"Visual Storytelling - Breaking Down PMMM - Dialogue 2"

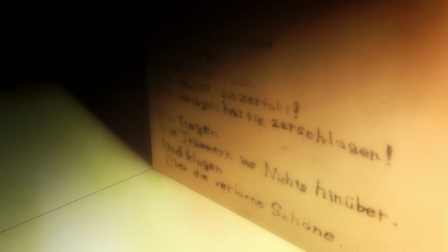[42:56]
We read other stuff. okay so would you say an average german person nowadays or in 2011 would see this and be like that's faust or would they be like the fuck is this old german nonsense probably like if they're
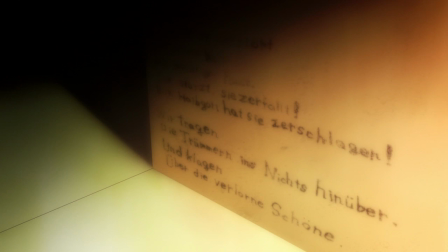[43:12]
not my generation but like if they're older like 25 upwards i would i
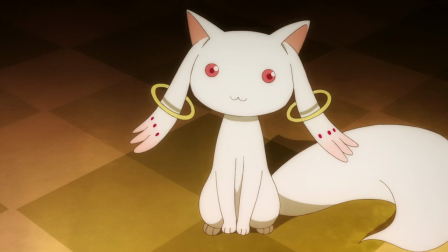[43:17]
would expect it but it says half god had such lungs like a demigod shattered her i don't know if that's yep yep okay okay yep that's that's what we got in the translation okay okay yeah that's
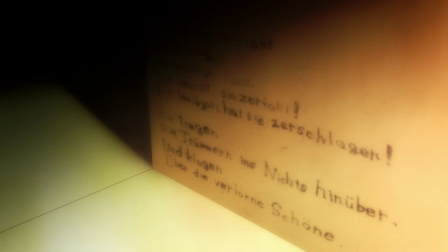[43:34]
what episode is that again too yeah that's two and then this was kind of slowly working
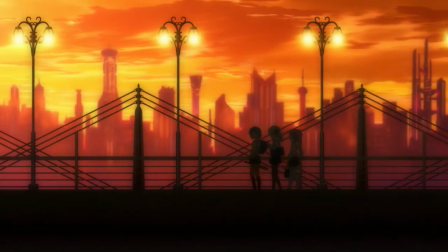[43:40]
your way through as the scenery gets darker and darker here it really does feel like the
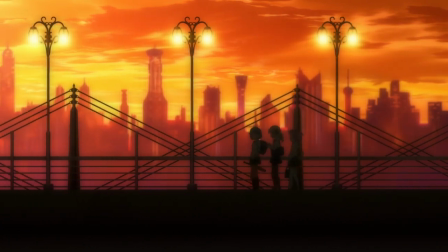[43:45]
pace of the show and mommy explaining everything and them walking in multiple scenes
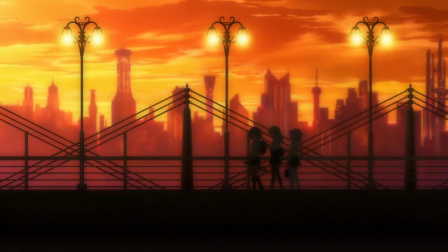[43:51]
shows how long it takes and how much of an effort it is mommy's talking about
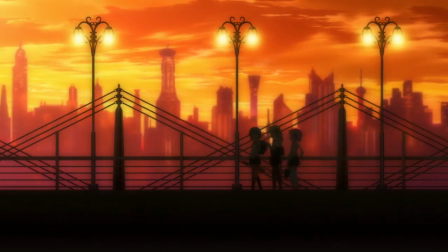[43:56]
checking multiple places going to intersections districts hospitals
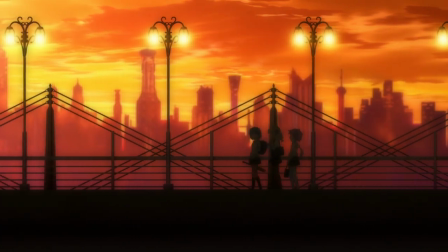[44:02]
actively hunting witches this is in fact another kind of uh lampshade or inversion on magical girl tropes in general because what would
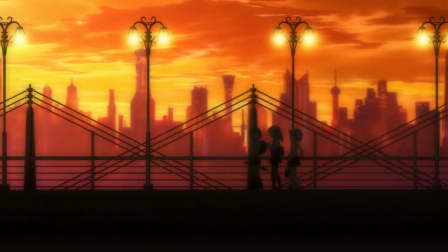[44:10]
happen in a magical girl show is that you know something would happen right in front of the wherever the magical girl was you know like in in an episodic format you
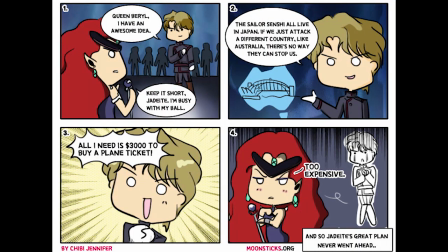[44:19]
have the action just appear right where they are that's obviously ridiculous and you know, leads to such things of like, why does all the bad guys come right into the Tokyo district where Sailor Moon lives?
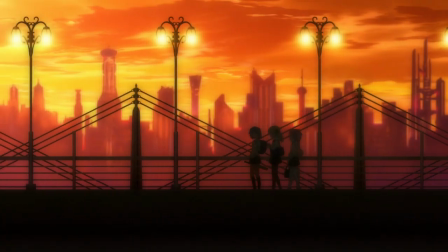[44:31]
And this is one of the actual inversions that the show does do to the traditional magical girl tropes.
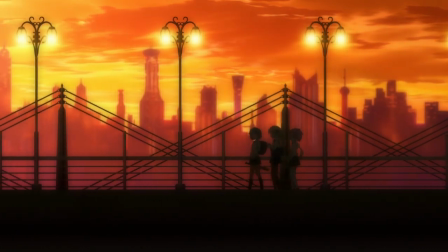[44:37]
But it does it for a reason to show that being a magical girl requires that much effort.
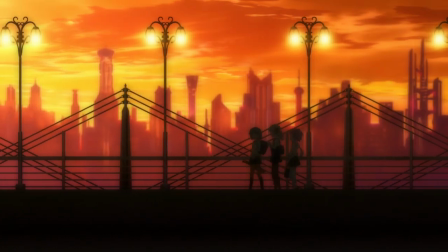[44:42]
We see that later when Sayaka goes out to hunt winches.
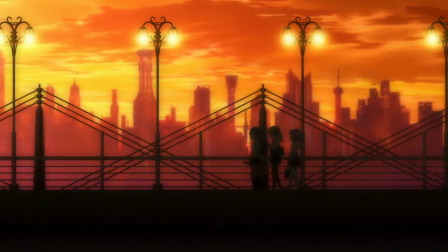[44:44]
It's making that other side of the coin of like, you know, becoming this heroine seem even less appealing.
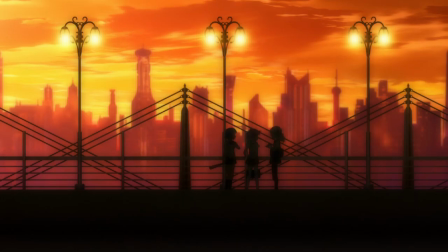[44:52]
This is without a doubt my favorite directing sequence in this episode. Cutting from places to commit suicide to the empty high heels, the intense motion to what has been originally a static episode, and the parallax of the clouds going by as the victim's hair flutters.
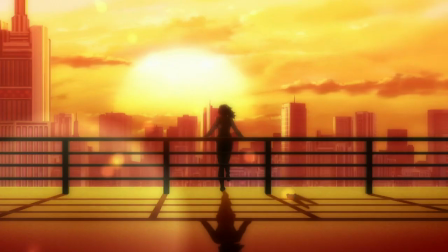[45:06]
There's a great bit of verticality too. And I particularly like how the transformation sequence takes place in real time and it doesn't like cut away back to her original transformation.
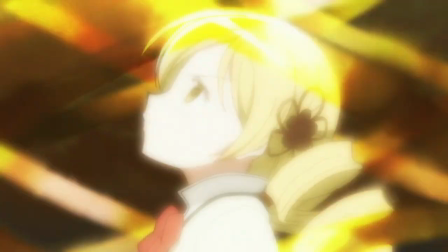[45:15]
Those small kind of logical edits that keep popping up again and again are what make this show feel distinct from normal magical girl shows.
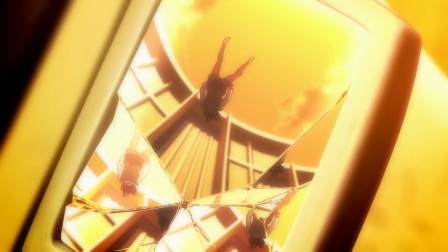[45:23]
We'll notice now that the shot pacing has picked up drastically in tune with the music. The shot of the witch's labyrinth at the top of the stairs mirrors what we saw from episode one.
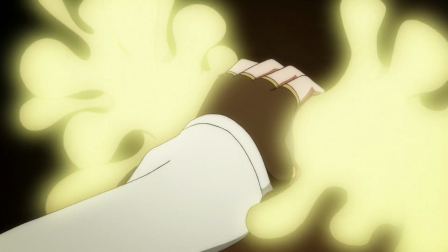[45:32]
The transformation on Sayaka's bat mirrors the witch's kind of amorphous blob type aesthetic and also
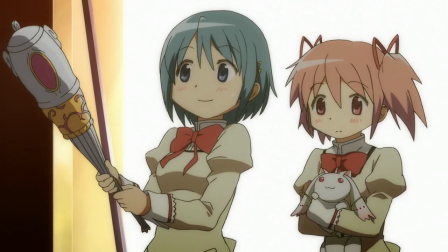[45:39]
I think it's fantastic that the bat doesn't become cool or jagged or something that you would think about swinging things. No magic makes things frilly and have ornate and very pretty designs the show makes a very large effort to disorient us here gone from a lot of
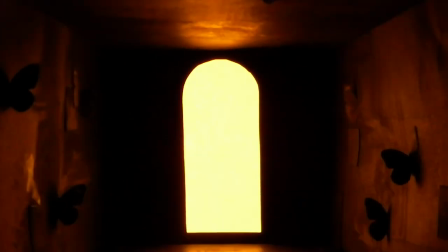[45:54]
talking to a lot of movement now and there's not any time for the show to stop here and explore the familiars and what their properties are
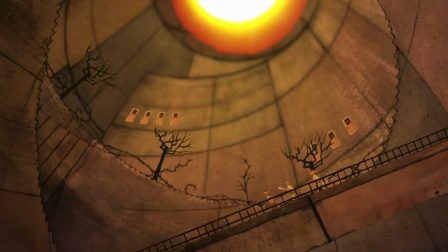[46:02]
and you know how to deal with them or anything like that the pounding base on the music in the background definitely adds to this but it all breaks when mommy kicks
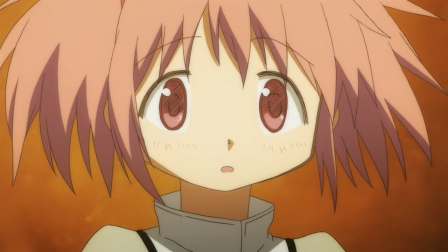[46:11]
that one familiar out and madoka has this moment of clarity she's been so wishy-washy this entire episode that emotional state and
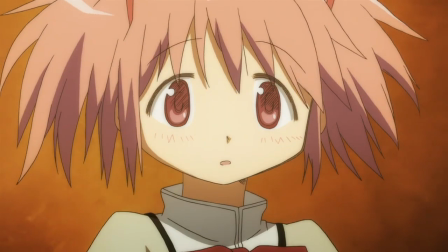[46:20]
it resolving when she looks at mommy really puts forward the values
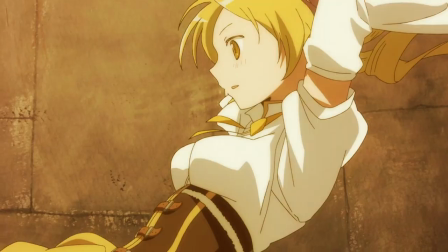[46:25]
that we want to take away here and that will become relevant in episode three confusion
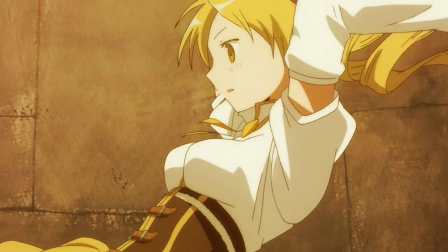[46:29]
and fear and disorientation all of that kind of phase to the wayside when you have somebody to believe in and trust in that is something that
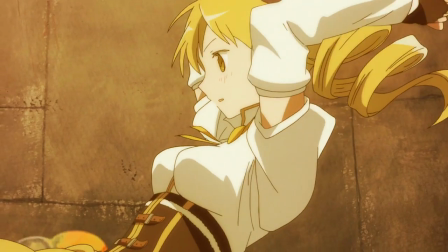[46:38]
Madoka can believe in that's that fertile ground that would support her the
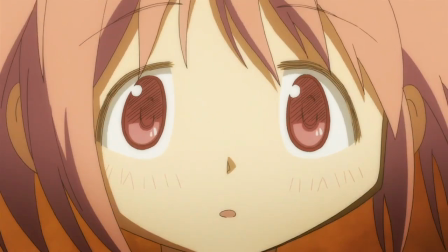[46:43]
other people the always somewhere someone is fighting for you That is true and righteous and just,
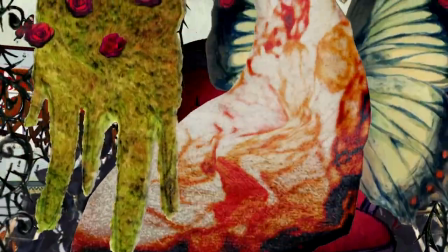[46:48]
and she knows that. Man, Gertrude as a witch is kind of nuts, and a great one to start the show on.
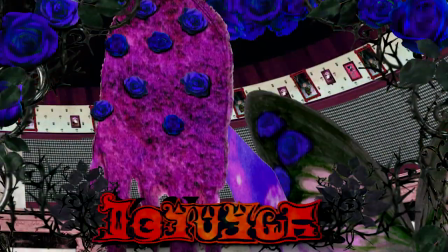[46:55]
She's got this Cthulhu face, and she gets this title screen introduction and border.
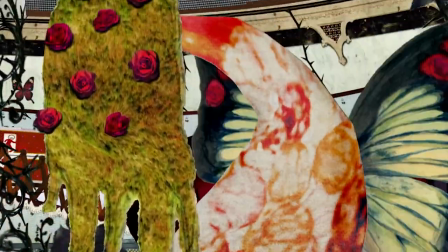[47:01]
She's beyond hideous. She doesn't have any type of form that we can identify.